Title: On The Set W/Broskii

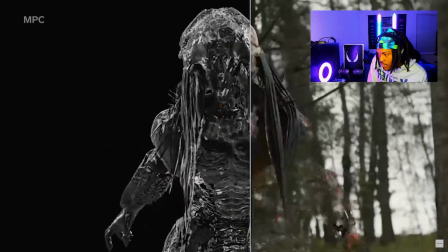(7:16)
and power glitching effects these enhancements were designed to uphold the practical feel
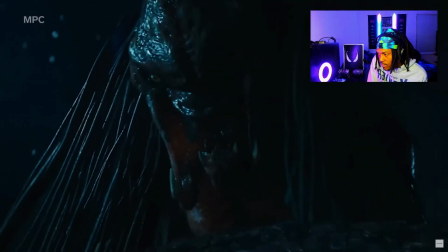(7:21)
of the classic suit while breathing further life into the predator this man I'm
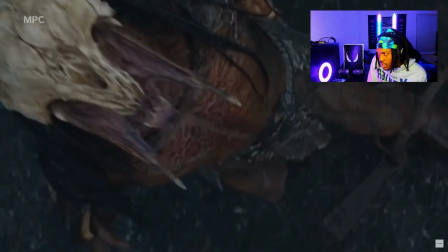(7:25)
gonna get a prey movie another watch I heard it was pretty bad though and
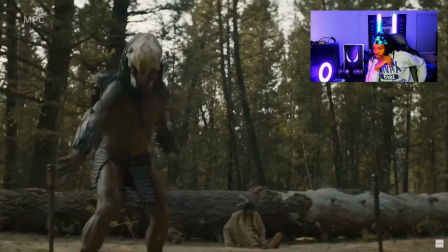(7:30)
sometimes subtractive effects like removing the seams of the suit and making the
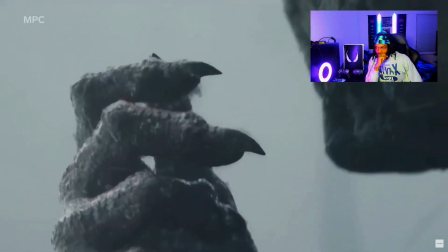(7:35)
predators hand appear leaner and more muscled the extraterrestrial wasn't the only
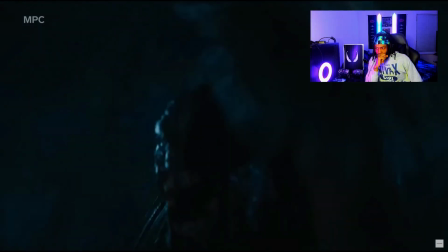(7:40)
terrifying hunter in the film NPCs artists created a small zoo of
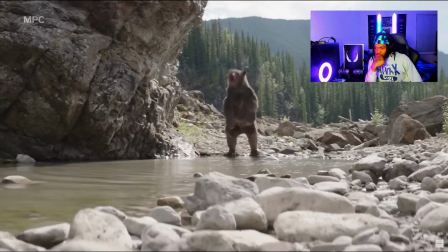(7:45)
hair-raising wildlife species all predators in their own right their work included
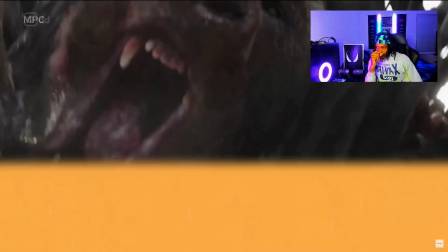(7:50)
a grizzly bear attack scene filmed with a guy in a bear suit to provide interaction on set
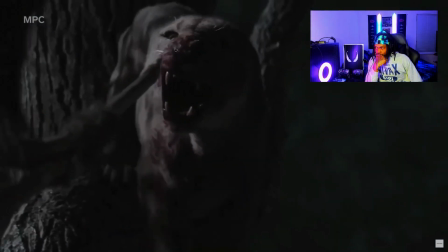(7:55)
they also created a CG mountain lion while the wolf scene intercut between an actual canine performer
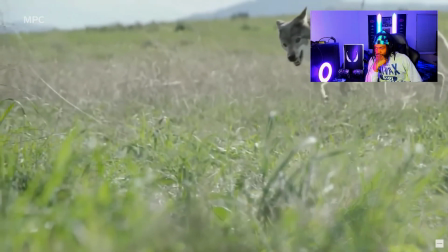(8:01)
and a CG animal other wildlife came to practically like this animatronic snake
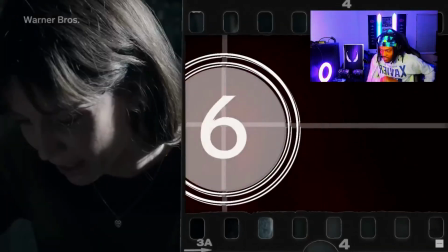(8:07)
nasty director james wan wanted to film
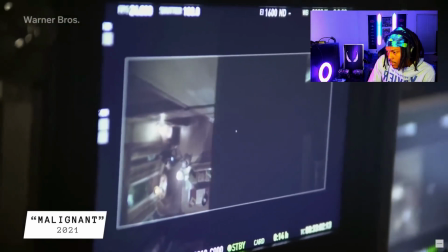(8:14)
malignant with a creepy roving camera that would follow the protagonist's movements from the ceiling crossing over from
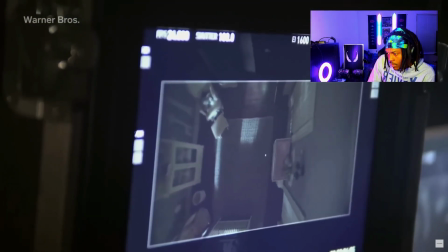(8:20)
room to room
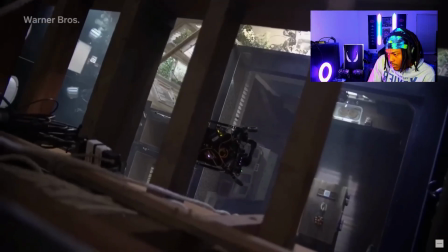(8:22)
he accomplished this with the spider cam one compared this to a sky camera that can just fly everywhere suspended on a cable
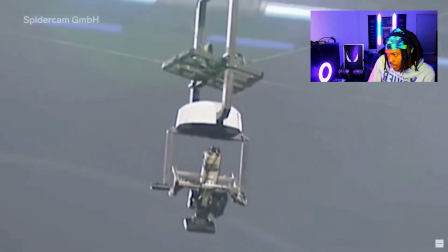(8:30)
system the spider cam can move both vertically and horizontally that makes it perfect for
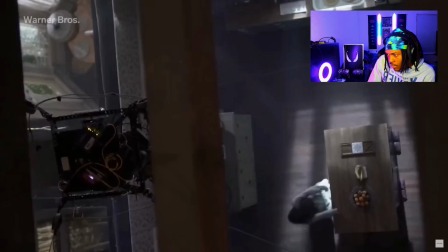(8:35)
filming sporting events and this torturous sequence from malignant damn i wonder what the
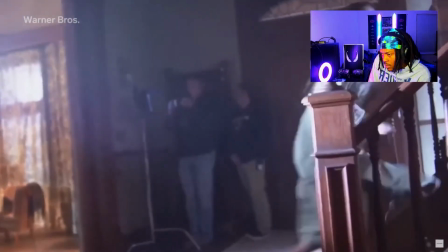(8:40)
movie from room to room and up the stairs as she grows increasingly panicked juan's team also designed the set to resemble a dollhouse without
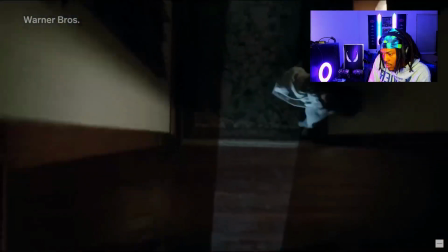(8:48)
ceilings that way the camera and the viewer that's hard madison in an
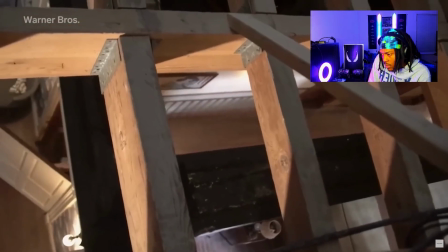(8:53)
extended overhead tracking shot which reflects I wonder what this movie was about.
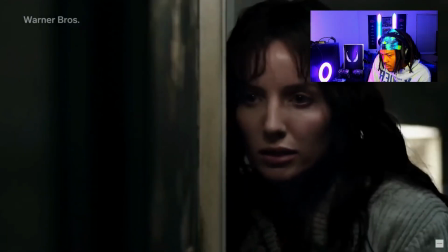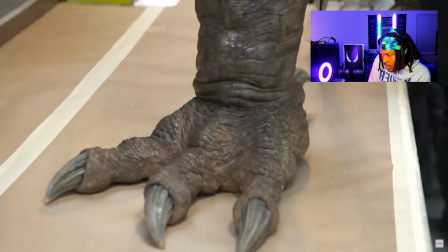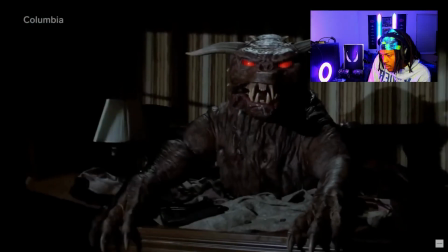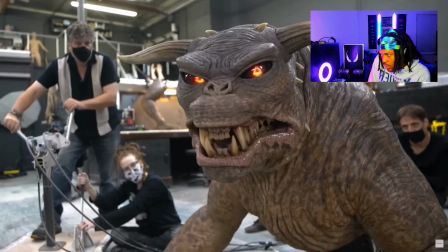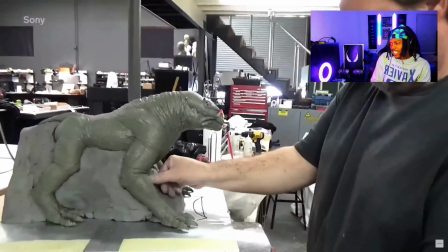(9:27)
Ugly. slobbering
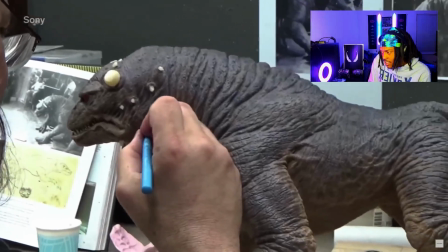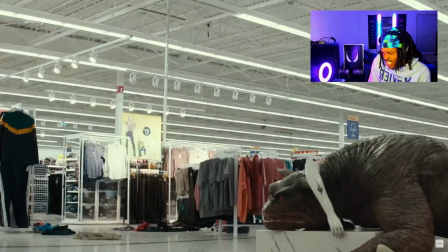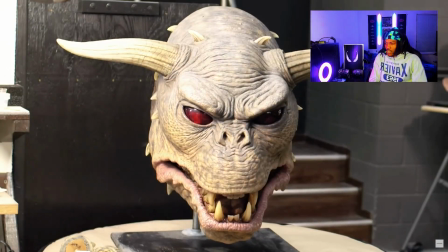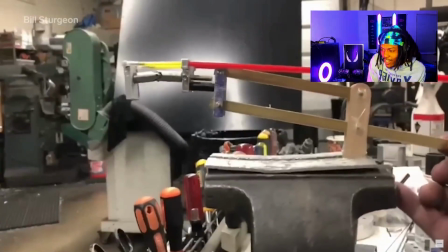(9:46)
that motherfucker running after you oh no i ain't turning around to kick that motherfucker i'm gonna kick a dog i ain't gonna kick that motherfucker i'm running
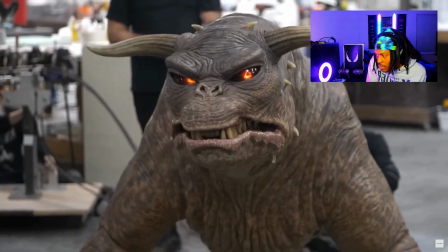(9:58)
animatronic i ain't gonna lie to you dawg mechanics fiberglass shell acrylic teeth
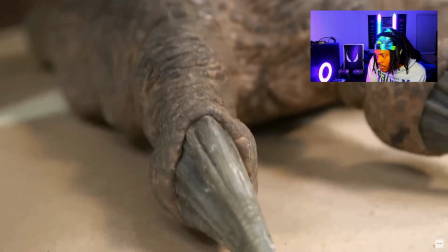(10:04)
and resin horns and nails the terror dog weighed in at a whopping 450
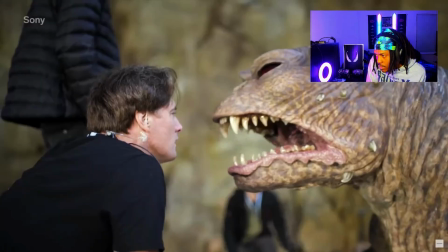(10:10)
pounds to make it was manageable on set the team never created
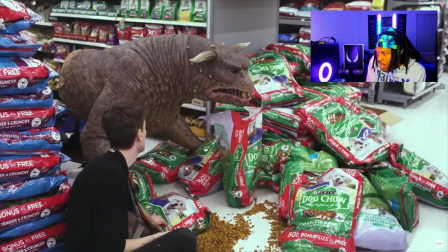(10:15)
its back half leaving cgi to fill in the rest for full body shots instead they
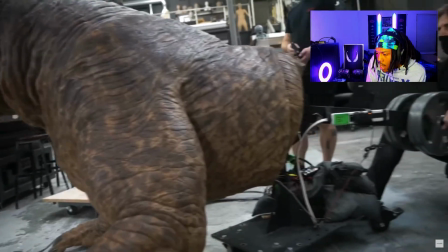(10:20)
attached its top half to a weighted cart allowing crew members to move the heavy dog around
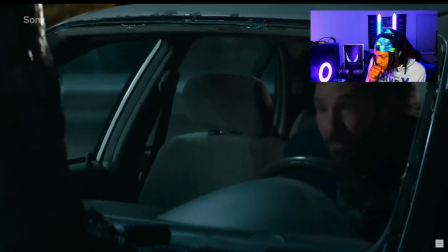(10:26)
including placing it on the hood of a car and using cg for the rest
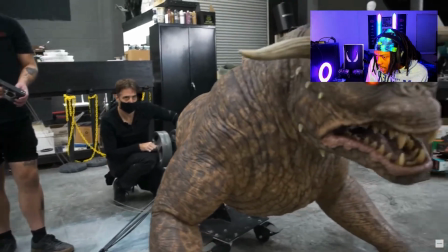(10:30)
a dog this intimidating had to have a big chomper that's partly why
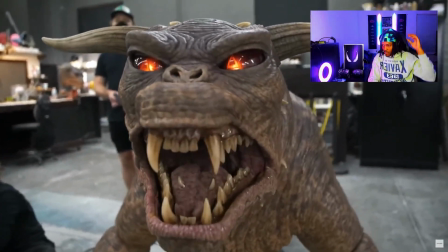(10:35)
its face alone contained 21 servo motors capable of displacing
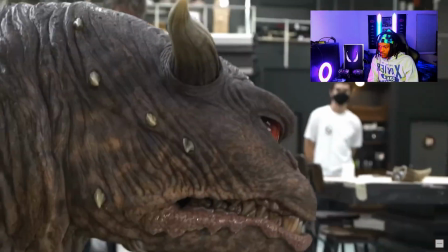(10:40)
a lot of skin whenever the dog moved its mouth a single mouth movement could take a
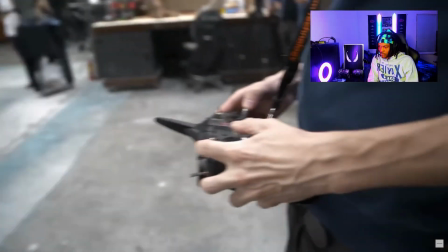(10:45)
team of three puppeteers performing it via radio control That's crazy.
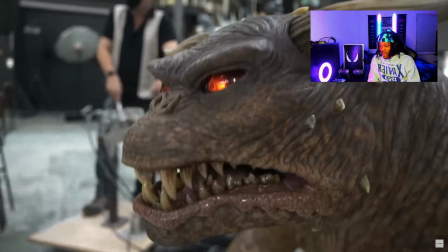(10:52)
Niggas had to be in a bag. Seamless motion.